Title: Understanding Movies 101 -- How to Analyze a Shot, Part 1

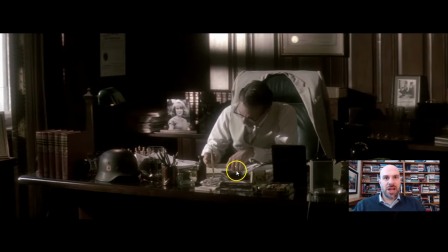4:07 But we know who this is given this object right here. See that? Whoever puts their hand down on the desk. This guy does, and he's got a wedding ring on. So you connect that wedding ring to this, it means he's married and he loves his wife. Look at how this is displayed. Look at how close she is to him. She's going to be an important character in this movie.
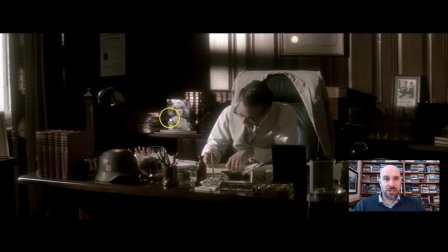4:26 His love for her is going to matter. And the movie is already telling you that by placing the picture of the wife right here next to him. So all of these things add up. Now, his surroundings, though, are dark. So he's the white knight figure, the pure, good, true, holy person who is surrounded by darkness.
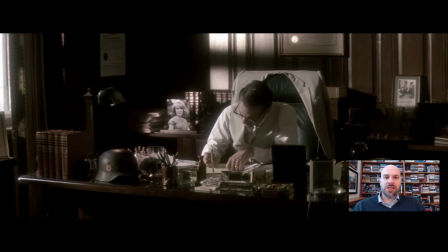4:42 And that's the whole order of this movie. He's going to go solve or try to solve the JFK assassination. He wants to know the truth, but he's surrounded by dark figures, by murky areas, by conspiracies, by uncertainty, and by lies. That's what I think a lot of the darkness means in this shot. But the light's on him, and he's wearing a white suit.
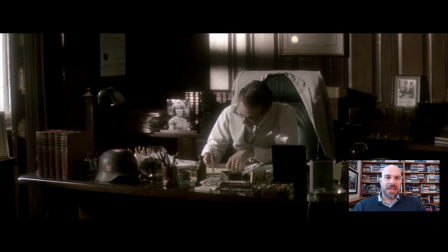5:02 White sometimes is associated with angels, purity, goodness, and truth, and I think that's what's going on here. Last, what's this right here? Do you see it? That emblem right there is a Nazi emblem. And no, it doesn't mean he's a Nazi. It means he's fought in World War II.
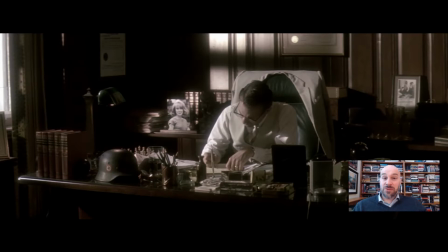5:17 Because this is set in 1963, he is 40 years old, and thus he would have fought in 1945, 1944 in World War II, probably in the European theater because he brought back this Nazi helmet. What does all this add up to? He's a district attorney in Louisiana. He's fought in World War II.
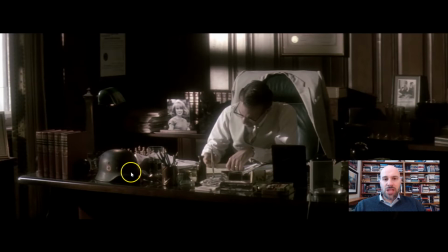5:37 And he's smart and intelligent. This all adds up to he's a good American patriot. The entire movie is going to show him as this white knight who searches for truth and justice in the American way. It's showing that he's a patriot given that he's got this helmet here. And he fights for truth and justice against evil, against fascism,
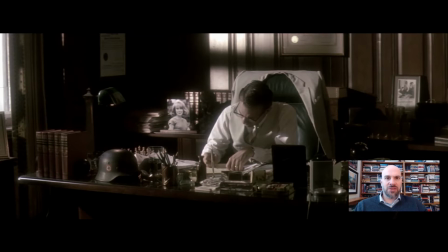5:56 against conspiracies, against giant governments actively harming us. So that's this character in 3 shots. We know enough about this character to create a Facebook profile. We know enough about him to say who he is, what he stands for, what he represents. We have not even seen his face. Let's take a look at the rest of the scene and how it unfolds.
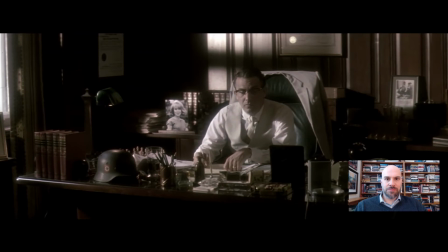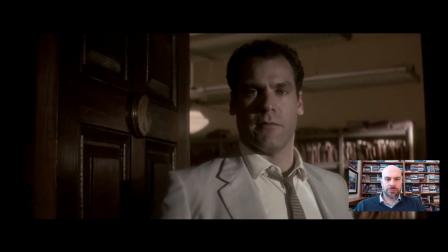6:23 What's wrong, Lou? Boss, the president's been shot in Dallas 5 minutes ago.
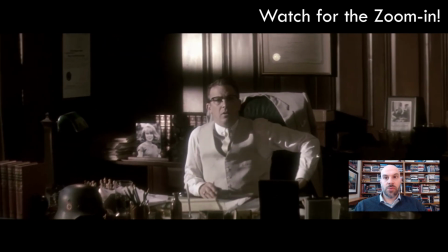6:31 Oh, no.
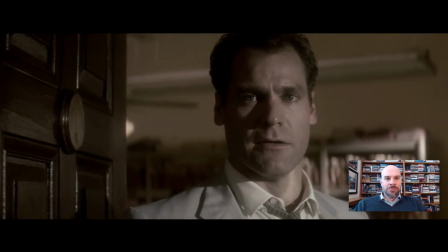6:35 How bad? There's no word yet, but they think it's in the head.
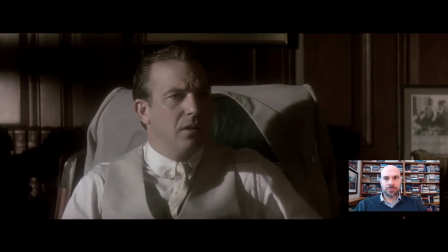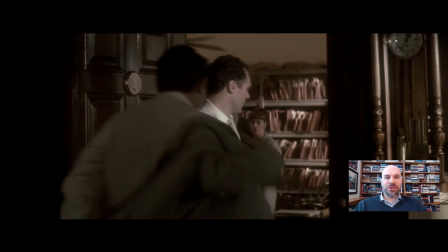6:47 Come on. Napoleon's has a TV, sir.
All right, so that's our character, and we've just seen him given a mission.
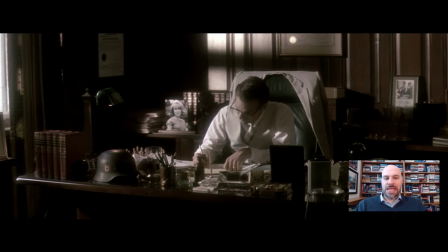6:55 He's going to go hunt down the killers or search for the truth about who really killed JFK when JFK was assassinated in 1963.
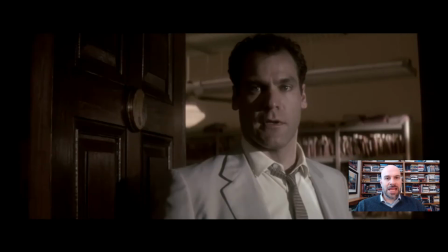7:03 One more time for effect, we'll take a look at this. There are so many things going on, and if you wanted to analyze the sounds involved here, they're absolutely amazing.
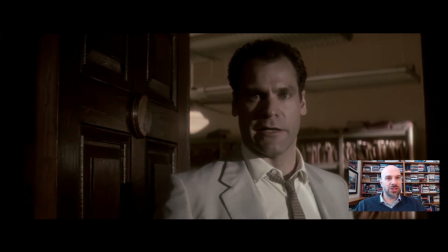7:12 Great job by Oliver Stone. What happens here?
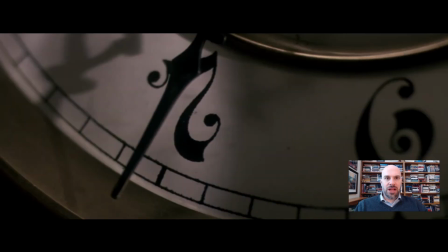7:15 This little camera move that goes over the desk, we cut to the clock, cut back to him, and now we're right here.
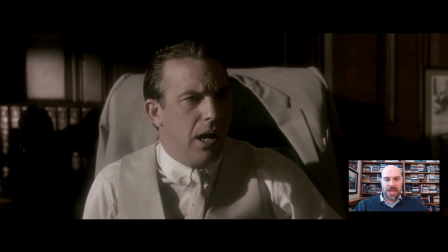7:22 He's taken off his glasses. Why? It makes him a little bit more personal. It makes us so we can see his eyes, and thus we're at a friendly distance to him, and we're more familiar with him. Note that the camera moved across the desk from the professional distance we were at,
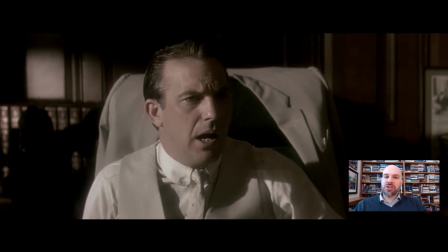7:37 with the desk between us and him, to this much closer, friendlier distance, about 2 or 3 feet away. And in the United States of America, that usually signifies a friendly distance, and we're up in his face now. We can see him for who he really is. This is how a character is created in just 3 shots and in a short scene.
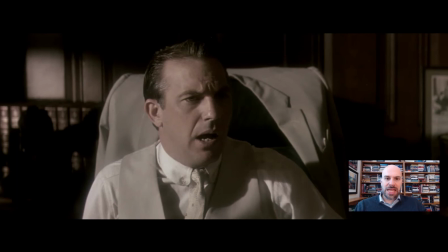7:56 He's given all of these associations with the objects in the room, the lighting and the camera angles and the sounds, and then he's given in the scene a mission. This is how you make a movie professionally in Hollywood. You do these things quickly and easily and simply, and everything, literally everything in the frame matters. Thank you for watching.